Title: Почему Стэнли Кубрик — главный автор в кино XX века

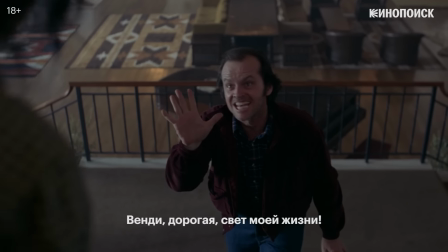495s Wendy, Sally, darling, light of my life. I'm not gonna hurt you.
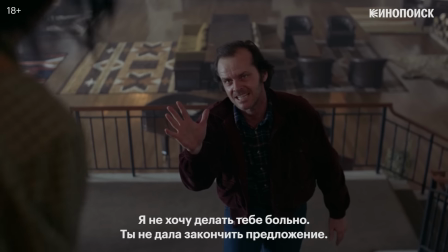502s You didn't let me finish my sentence. I said, I'm not gonna hurt you.
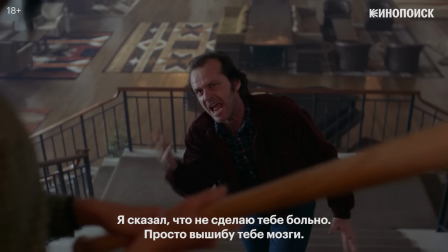506s I'm just gonna bash your brains.
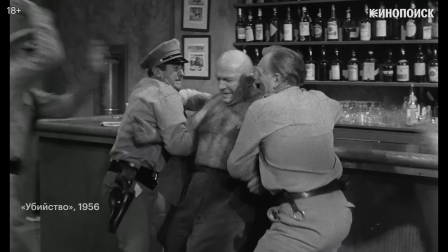509s
При этом режиссера нельзя обвинить в тотальном мейл-гейзе, поскольку он критикует и проблематизирует образы маскулинности.
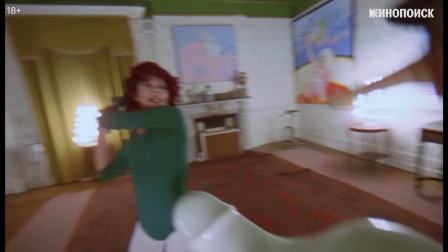516s
Практически все картины Кубрика посвящены разрушительной силе мужской сексуальности и несостоятельности традиционной нуклеарной семьи с отцом во главе.
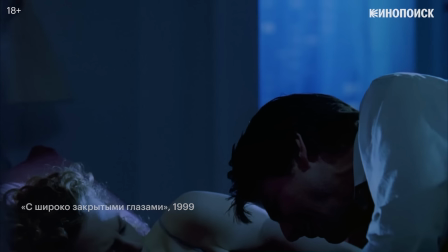525s
В сущности, Кубрик в большинстве своих картин атакует проект западного благополучия, обнажая его порочность.
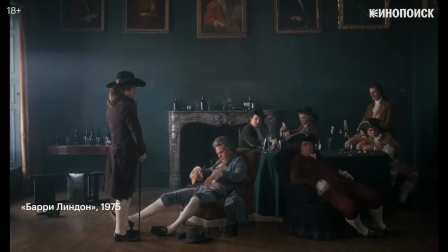532s
Режиссер указывает на дисфункциональность сложившихся социальных связей, поэтому герои его картин либо находятся в добровольном одиночестве,
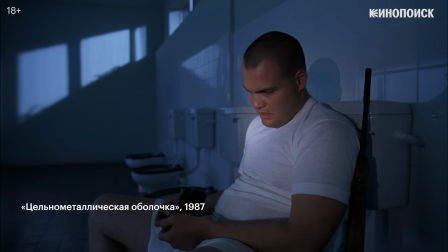540s
либо переживают болезненный процесс рассинхронизации с окружающими.
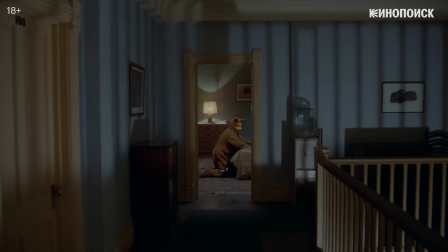546s
Персонажи путаются в паутине собственных страхов и желаний, и границы между сном и явью фильма Кубрика местами начинают мерцать.
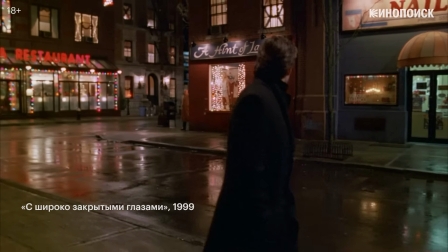555s
В такие моменты герои оказываются в странных переходных пространствах, которые продуцируют тревогу и тягучее напряжение.
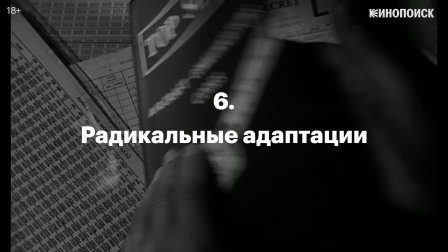566s
Все фильмы Стэнли Кубрика были основаны либо на чужих сценариях,
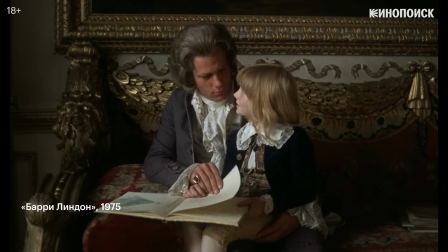570s
либо адаптировали литературный материал, но при этом каждая картина получалась отчетливо кубриковской.
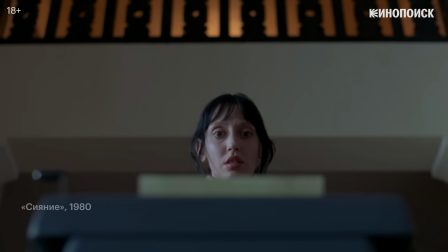577s
Режиссер часто радикально переосмыслял книжный оригинал, наполняя чужие сюжеты собственным содержанием.
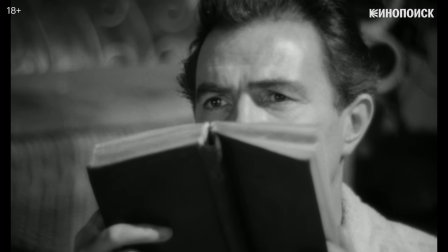583s
Например, «Лолиту» Владимира Набокова он интерпретировал как увлеченность Европы, Старого Света, молодой и энергичной Америкой, Новым Светом.
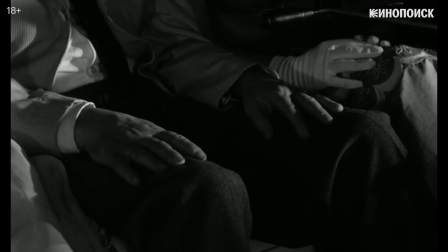593s
Хотя Кубрику не вполне удалось перенести на экран сложное устройство набоковского текста,
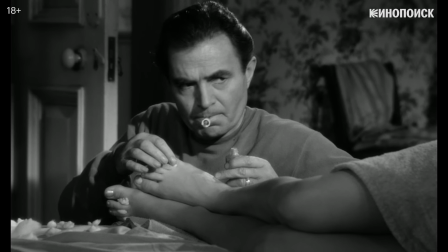598s
он как минимум сумел эвфемизмами обойти цензурные запреты кодекса Хейса на показ секса.
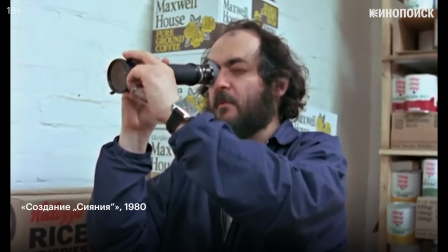604s
В дальнейшем режиссер также свободно обращался с экранизируемыми книгами.
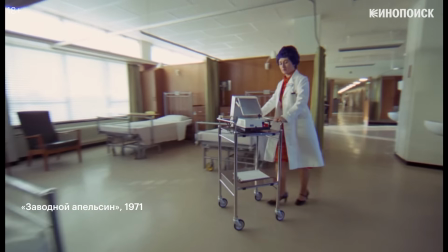609s
Например, в «Заводном апельсине» он поменял концовку романа.
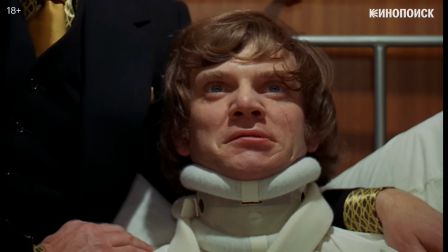613s
В первоисточнике Алекс встает на путь исправления, а в фильме возвращается к насилию.
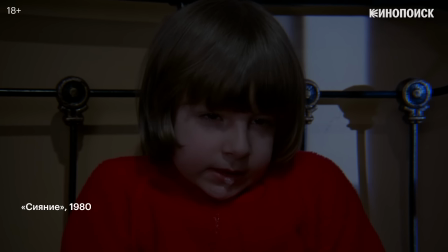620s
Экранизация «Сияния» вовсе вызвала негодование ее автора Стивена Кинга.
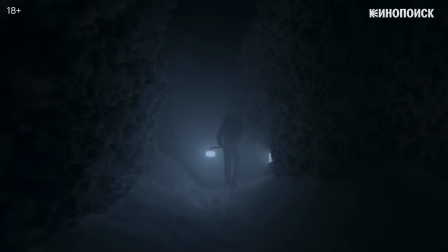625s
Кубрик не только изменил финал, отец замерзает в лабиринте вместо того, чтобы погибнуть в горящем отеле.
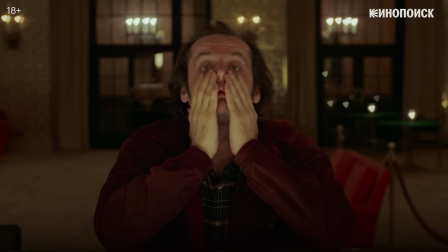632s
Режиссер перевернул изначальный посыл романа, где было гораздо больше мистики и сочувствия к обреченному отцу-алкоголику.
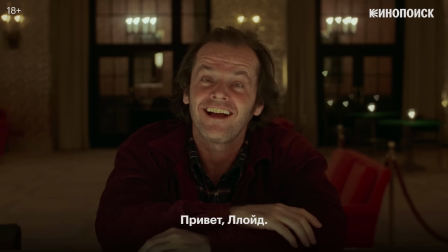639s Hi, Lloyd. A little slow tonight, isn't it?
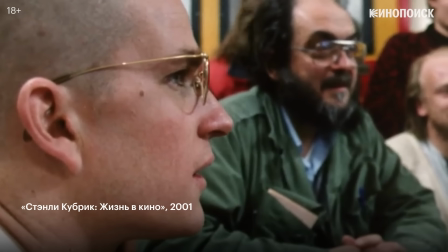650s
А в цельнометаллической оболочке Кубрик поменял традиционную трехактную структуру книги,
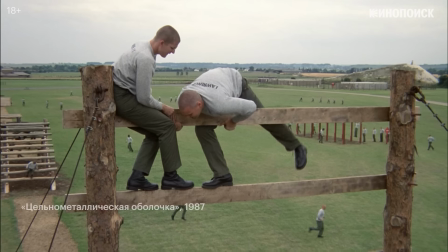656s
оставив только две части, и изъял почти все комические сцены.
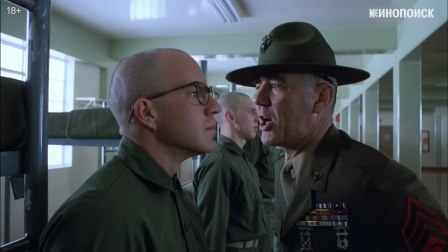661s
Он увеличил часть в учебке, желая показать расчеловечивающую природу милитаристской пропаганды,
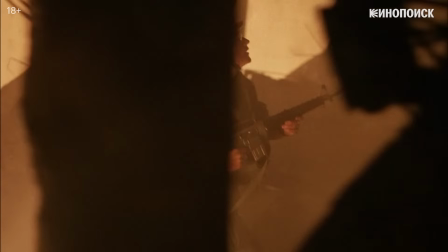666s
а финальную часть превратил в бесконечную бойню, вскрывающую бессмысленность войны, в которой теряет себя даже обаятельный главный герой.
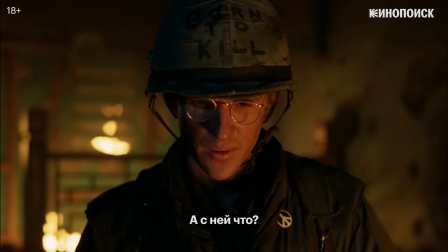674s What about her?
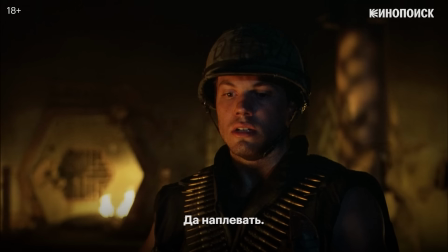680s Fuck her. Let her rot.
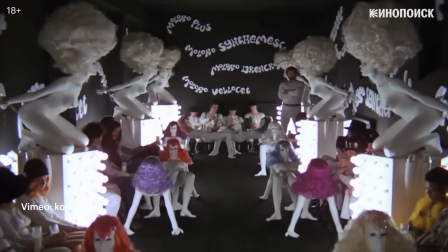688s
Кубрик известен прежде всего своей симметричной композицией кадра. Режиссер сознательно нарушает правила третей, которые наиболее комфортны для зрителей.
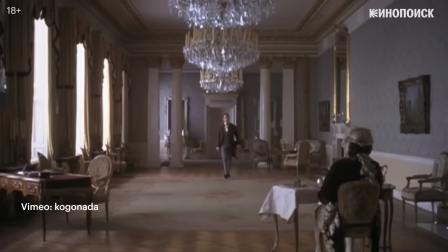697s
И использует симметрию для того, чтобы показать знакомые вещи с незнакомой стороны.
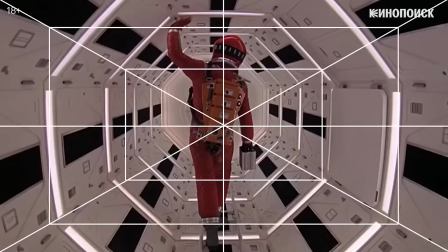704s
Избыточная правильность изображения производит зловещее впечатление.
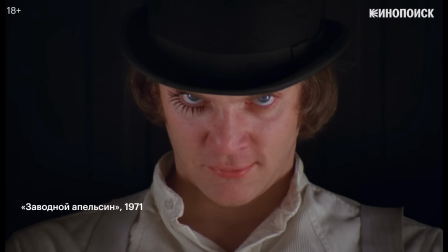710s
Того же эффекта Кубрик добивается и с помощью крупных планов, на которых герои смотрят в камеру как бы из-под лобья.
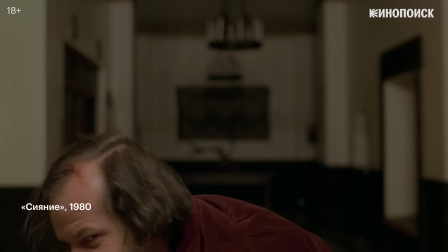716s
Так исчезает безопасная дистанция между зрителем и героем.
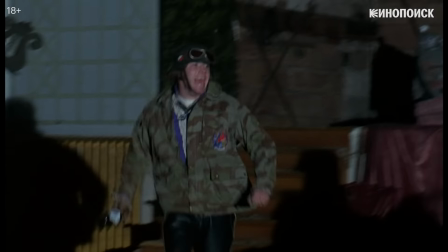722s
Автоматизм зрительского восприятия режиссер нарушает и с помощью аудиовизуальных контрапунктов, противопоставляя изображение музыкальному сопровождению.
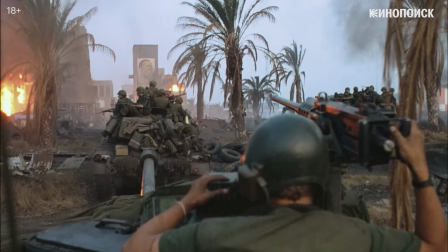735s
Классическая музыка или популярные хиты могут обрамлять сцены насилия, что вызывает мощный диссонанс восприятия сцены.